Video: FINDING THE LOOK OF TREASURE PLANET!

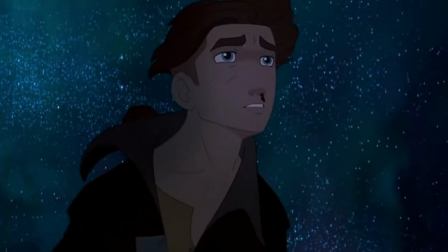0s
One of the other things that they did in this movie was kind of trying to figure out the look of everything, which the look of the movie is amazing.
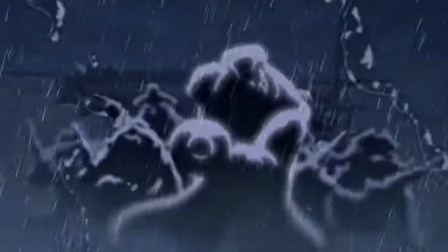6s
It's beautiful. They used what they called the 70-30 rule, and they also use that for the music, but we'll be getting to that a little bit later.
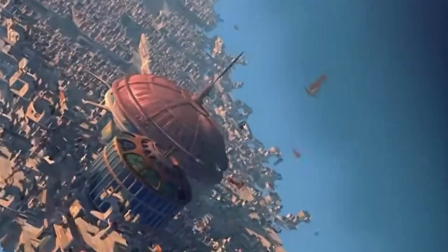13s
So they wanted the look of everything to be 30% sci-fi and 70% traditional, or basically what those things should usually look like.
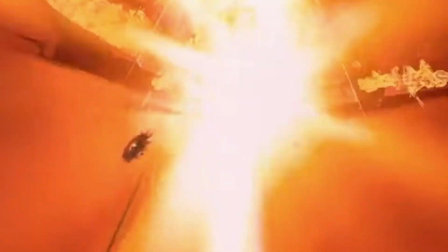22s
For instance, like the ship. It's like a ship with a mast, a very traditional, can't think of the word, like classical ship.
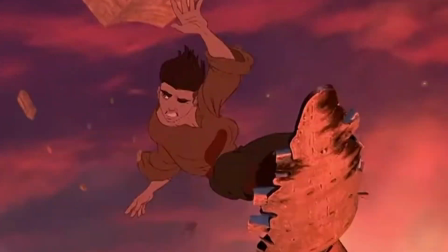29s
But they put in things like the artificial gravity, laser cannons. So you look at it and you're like, yeah, this is something different.
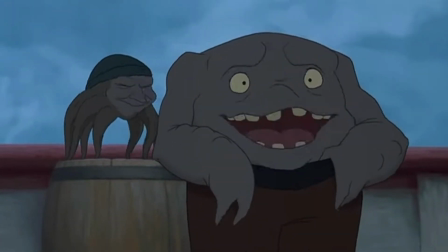36s
It's something interesting, because you're taking two different ideas and kind of meshing them together,
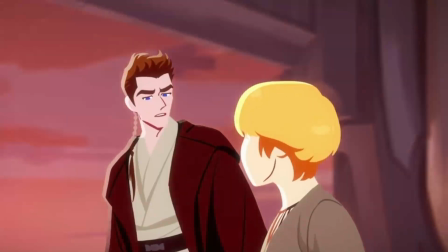42s
because they could have gone in a totally different direction, like the Star Wars direction, for instance, where all ships are basically like metal,
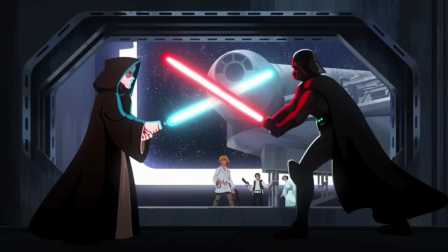49s
space is very cold. A lot of that is taken out of the equation, and it makes it very amazing, fantastical, I guess.
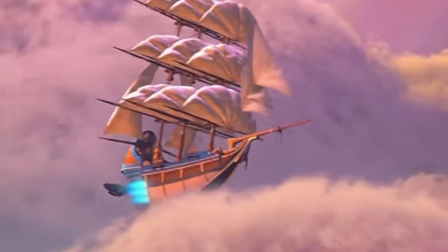58s
I think what also helps with the idea of space not being as cold is the artistic style.
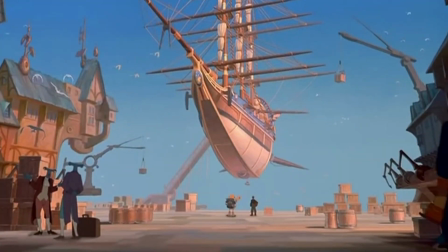64s
Because when you watch it, there's a lot of vibrant colors and like blue sky, and even the animals and creatures that they involve.
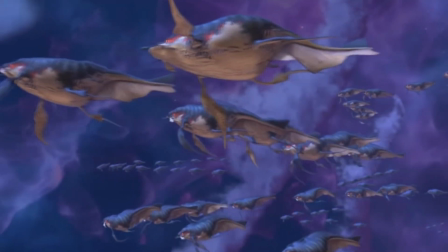73s
Like you can see like these space whales just flying through, and you're like, that's pretty cool.
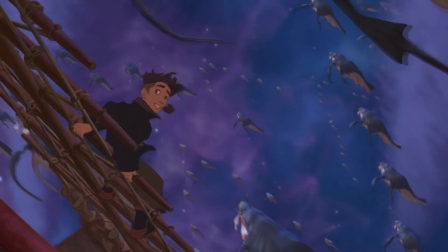78s
Yeah, the space whales are super cool. And I think it's really interesting that they went that direction, because like you said,
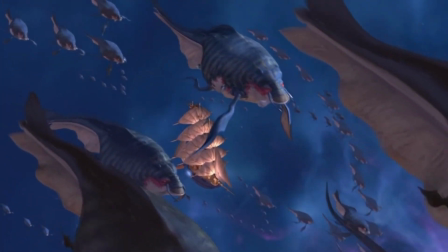84s
they were mixing two of these ideas together, and one being sci-fi but one being realistic.
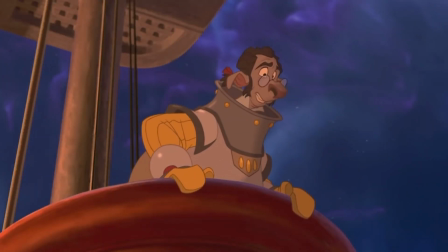90s
Yeah, no, like I think something that they did really cool is they showed kind of scientific phenomenons and stuff.
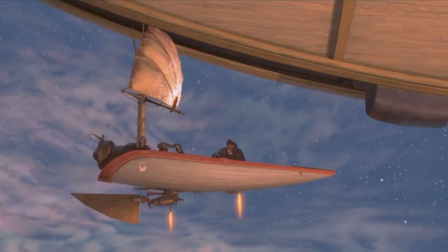97s
So there's a moment in the movie where Jim and the captain, John Silver, go on the little ship,
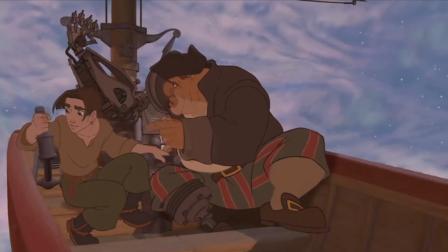102s
and they go on their own little adventure together, just off on their own, and they ride behind like the tail of this comet,
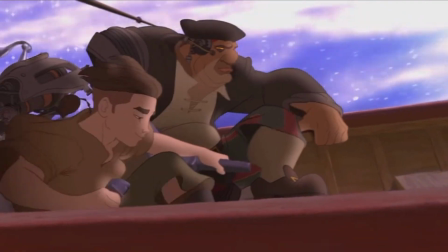109s
and they're in this ice shower, and it plays like the super cool, I think it's when it's playing I'm Still Here,
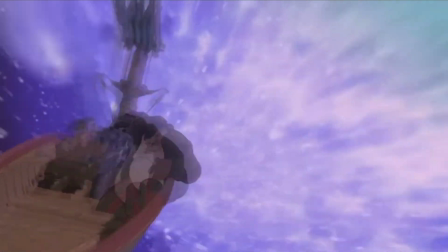115s
and it's just this really cool like montage of his life now and his life before.
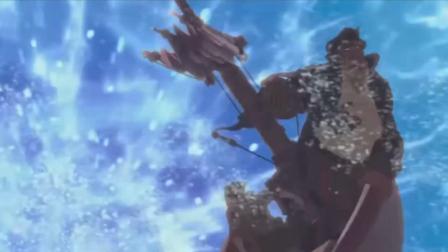120s
I don't know what I'm saying, but yeah, it's pretty cool.
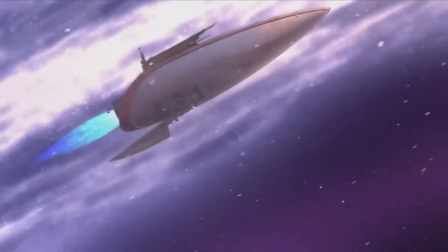124s
Something else that people don't realize is how much work these animators did, because like you were saying, drawing frame by frame,
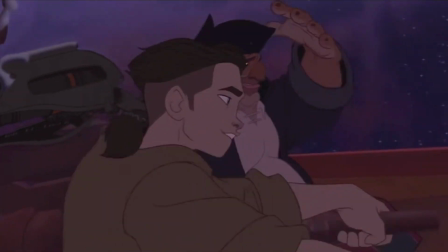133s
but also making these characters imbued with emotion,
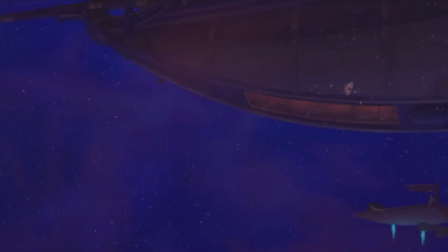137s
and also that the characters possessed some kind of personality.
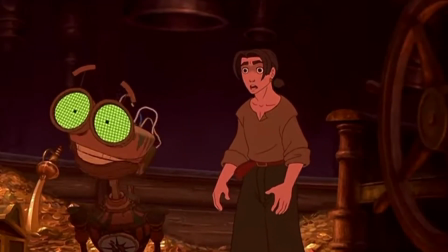142s
You could really tell by the way that they talked, the way that they looked, the way that they acted, the kind of person that they are.
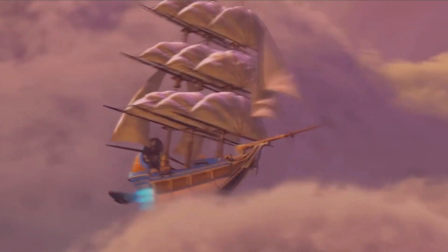148s
For instance, with John Silver,
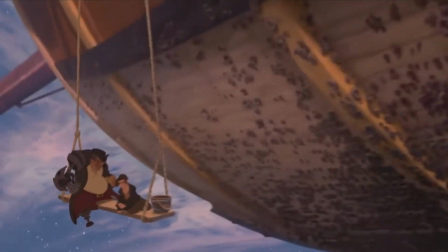150s
something that's really interesting is they focused actually less on the idea of John Silver from Treasure Planet,
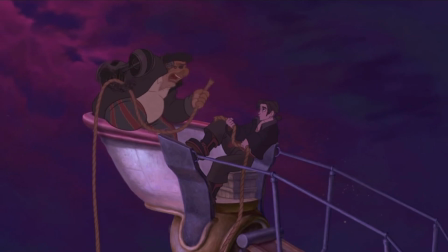158s
and more on the way how the voice actor they chose talked, because he kind of talked out of the side of his mouth.
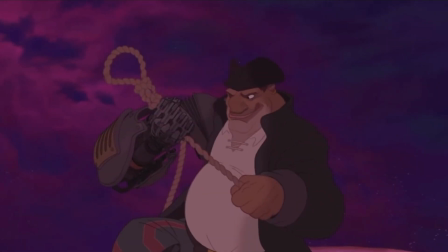163s
And they just really loved just like how this person was,
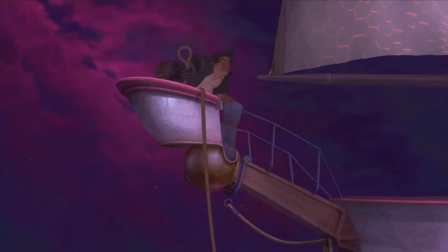167s
so they actually focused it more on this cast member, which I think is a really cool thing that they did there.
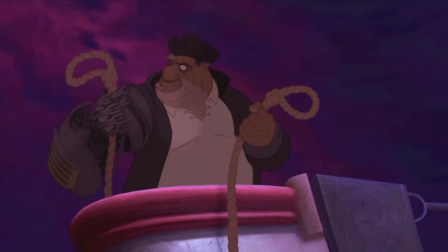172s
But one of the animators on this was actually Glenn Keane,
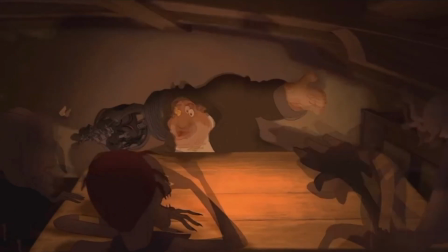175s
or he was a supervisor over the animators for John Silver, and I think that's really cool because he worked on like Tarzan.
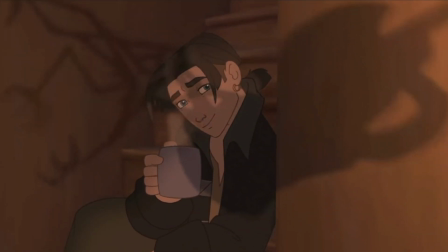182s
Something else that people don't really know a lot about in animation, especially with traditional animation,
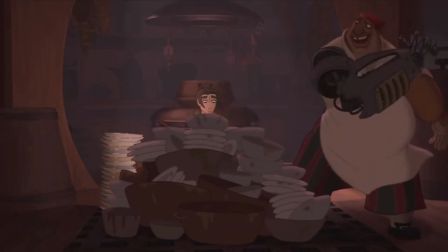187s
is that they would make what they called character maquettes, and I hope that's how you pronounce it.
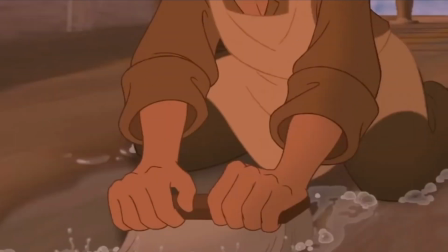193s
But basically what they are is the little action figures, or these little models that character sculptors would sculpt.
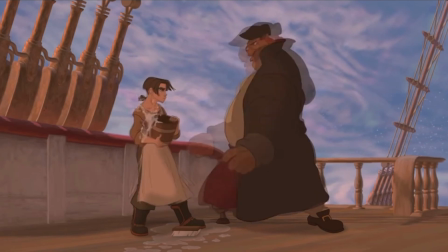199s
And you could see the proportions of the character, how tall they are, how lean they are, maybe their face a little bit.
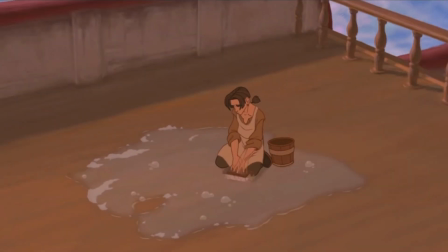205s
And you could look at that,
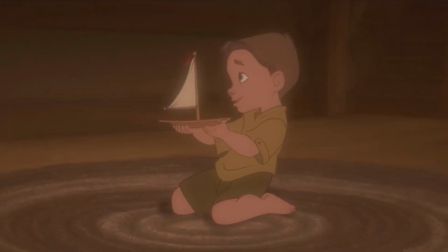206s
and animators could look at that and draw the character from that and make sure that they're focusing on making him look the same and staying on model.
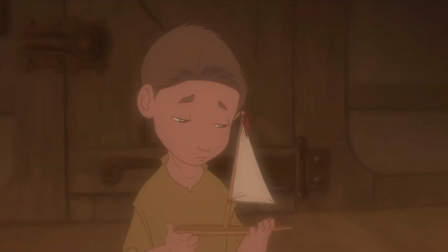215s
Because if he didn't stay on model, I've animated before, and when something doesn't stay on model,
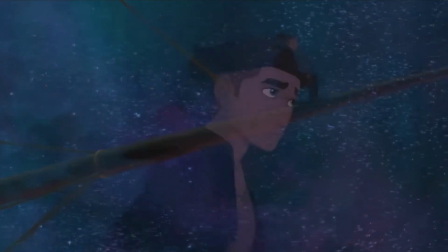220s
it's like, oh wow, his hand's a lot bigger at the end of this than it was at the beginning, and it just doesn't look very professional.
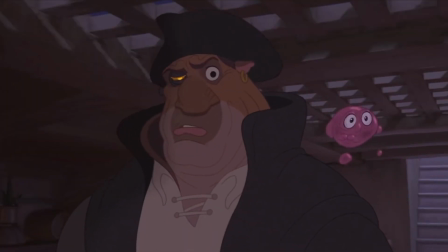227s
So that's one thing that they used to help with that.
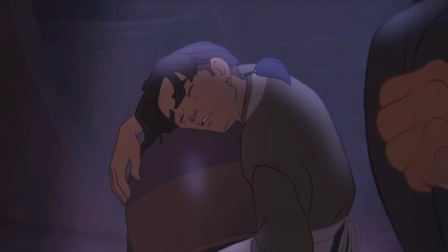230s
And coming from a film perspective, there's tons of people, tons of animators, each animating potentially the same scene.
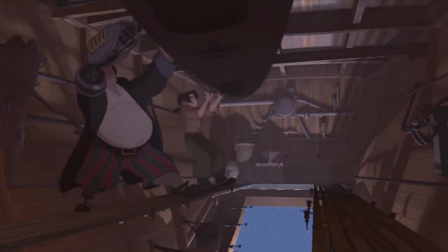238s
And so if you have someone mess up, it's going to look super wonky, and it's just going to take the viewer out of the experience.